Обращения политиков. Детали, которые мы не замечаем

Вы очень часто просите меня разобрать видеообращение Владимира Путина и многих других политиков. Зрители моего канала знают, что наблюдение за языком тела дает нам определенное понятие об эмоциональном состоянии человека. Но многие забывают, что при анализе всегда важно учитывать не только индивидуальные особенности человека, но контекст происходящего и характер коммуникации. Например, как вы будете меня воспринимать, если я прямо сейчас вдруг вместо невербального поведения начну вам рассказывать про покер?
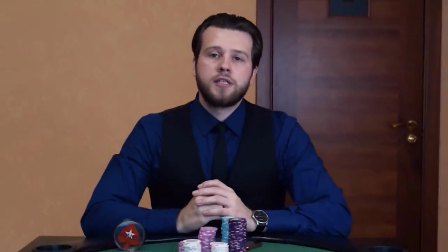0:31 А если так? Пожалуй, вот так вы доверитесь мне больше, потому что у меня здесь есть все необходимые атрибуты,
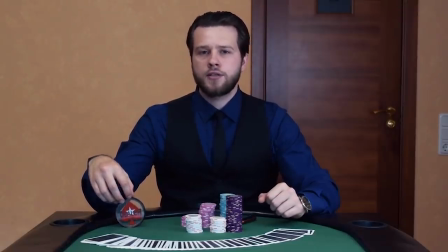0:39 и вы с первого взгляда настроитесь на тему разговора и, скорее всего, доверитесь мне, думая, что я знаю то,
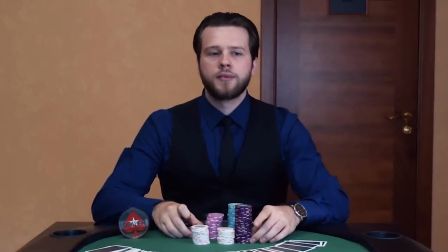0:45 о чем говорю. А если вдруг я вам захочу рассказать о том, что в нашей жизни слишком много спешки и суеты?
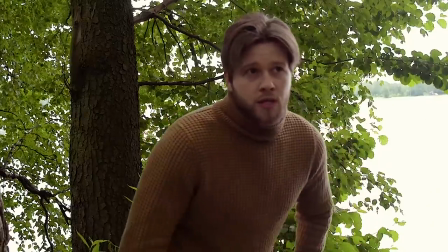0:54 Нет, пожалуй, вот.
Вокруг стало так много спешки и суеты,
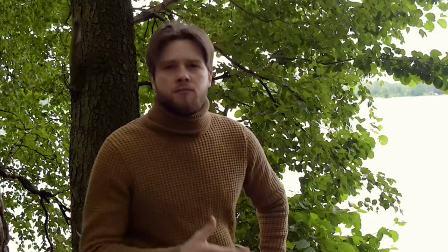1:00 что не успеваешь замечать прекрасное в таких простых вещах.
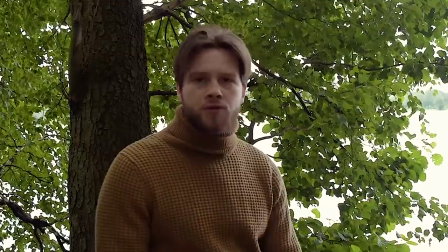1:06 В такой атмосфере гораздо проще воспринимаются философские темы, не правда ли?
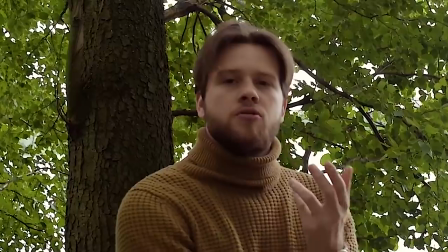1:10 А что, если я сейчас начну говорить про бизнес и успех?
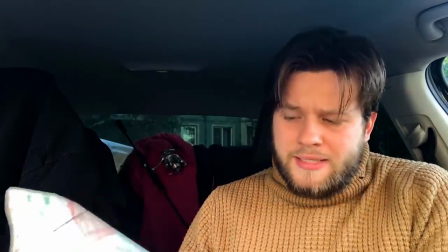1:17 Нет, что-то тут не так. Такой бардак явно не ассоциируется с порядком в голове.
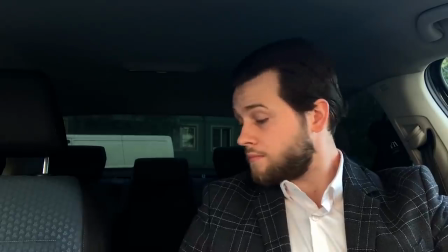1:23 Давайте лучше вот так. Мне кажется, даже так уже выглядит лучше.
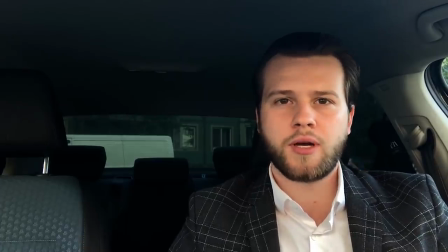1:30 Но я хочу поговорить немного о другом. Поэтому давайте вернемся в студию. В этом выпуске мы рассмотрим невербальные средства коммуникации. Но не с точки зрения разбора, что означает тот или иной сигнал, а с точки зрения того, как эти сигналы и невербальные коды влияют на наше восприятие людей с экрана. Очень важно давать своему мозгу отдохнуть, если понимаешь, что голова перегружена от избытка информации.
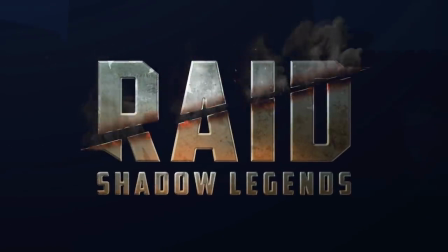1:55 Поэтому спонсором этого видео является игра Raid Shadow Legends. Это бесплатная, пошаговая, коллекционная RPG с приятной графикой. В игре можно делать много чего и доминировать над другими игроками разными способами.
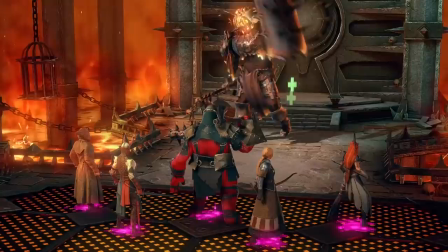2:07 Проходить подземелья с боссами или сражаться на арене с другими игроками.
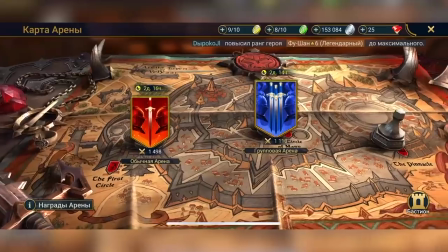2:12 Как раз тут недавно появилась новая групповая арена, где вместо одного сражения 4 на 4 игрок получает серию из 3 сражений,
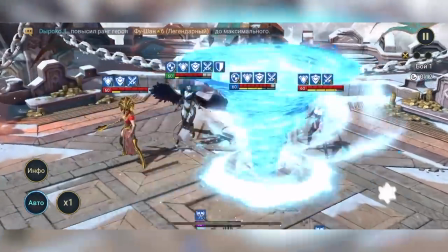2:18 и тот, кто выигрывает 2 битвы из 3, побеждает. Звучит мощно.
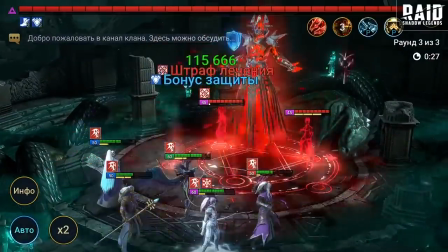2:22 Очень удобно, что играть можно не только на ПК, но и в телефоне, находясь в ситуации, когда нужно дать мозгу разрядку, либо просто скоротать время.
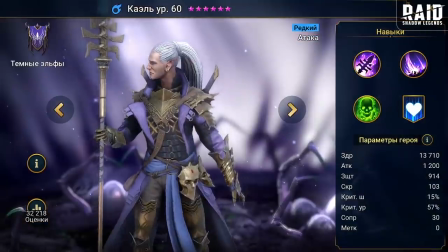2:31 Начать играть в Raid очень просто, так как у игры существует уже большая база игроков и обучающих материалов.
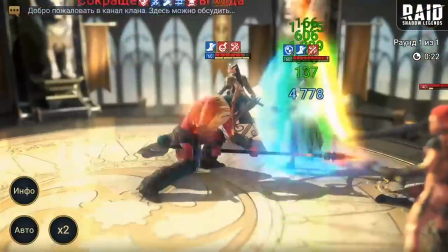2:37 1 миллион онлайна каждый день, более 25 миллионов скачаний по всему миру.
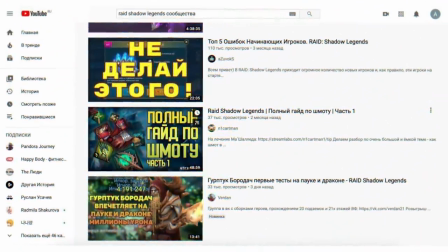2:41 Около 1000 видео в неделю публикуются на YouTube с различными гайдами, стратегиями, которые помогут развиваться и прогрессировать.
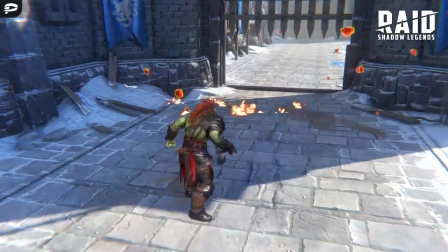2:48 Активное сообщество Discord, где 87 тысяч игроков. Статистика говорит сама за себя, значит, игра интересна. Поддержите мой канал и качайте Raid Shadow Legends по ссылке в описании, и вы получите 50 тысяч серебряных монет, 50 рубинов, 5 загадочных осколков запасов энергии, 1 день ускоренной прокачки, ключ кланового босса, а также крутого чемпиона-палача в качестве бонуса. Ценность этих призов, конечно, сложно понять, пока не знаком с самой игрой, но думаю, она придет со временем, когда тебя затянет игровой процесс. Поэтому торопись, бонус действует ограниченное время. Качай игру по ссылке в описании.
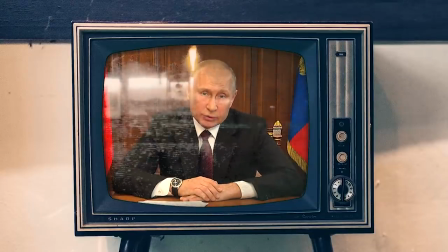3:28 Видеообращение политиков, как и любой другой формат монолога, это очень сложный формат для анализа.
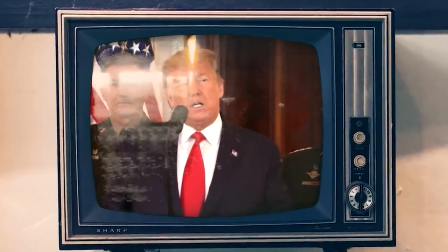3:34 Подумайте сами, это заранее подготовленная, отрепетированная, записанная, возможно, даже несколько раз речь.
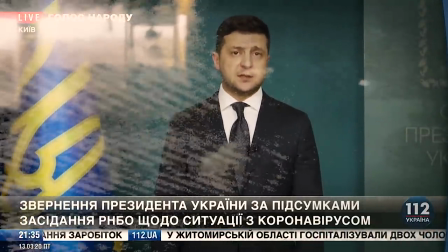3:41 Вполне закономерно, что мы услышим стабильный ровный голос с умело расставленными акцентами.
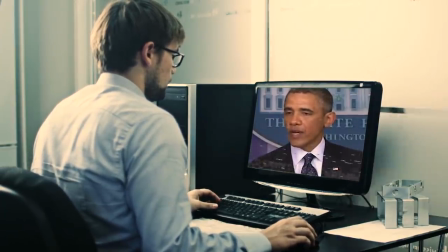3:47 Скорее всего, будет минимальное количество пауз, заминок, речевых ошибок, а может их и вовсе не будет.
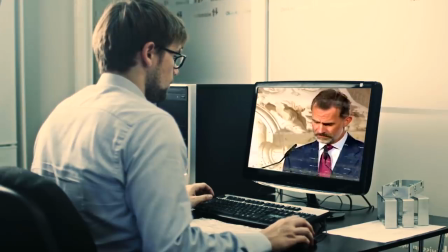3:54 И бесполезно искать в отрепетированном монологе индикаторы стресса или лжи, которые вы меня так активно просите.
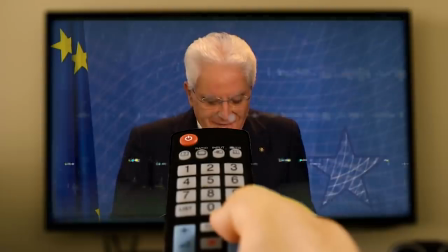4:00 Мы, скорее всего, не увидим противоречивых сигналов и неуверенности в словах.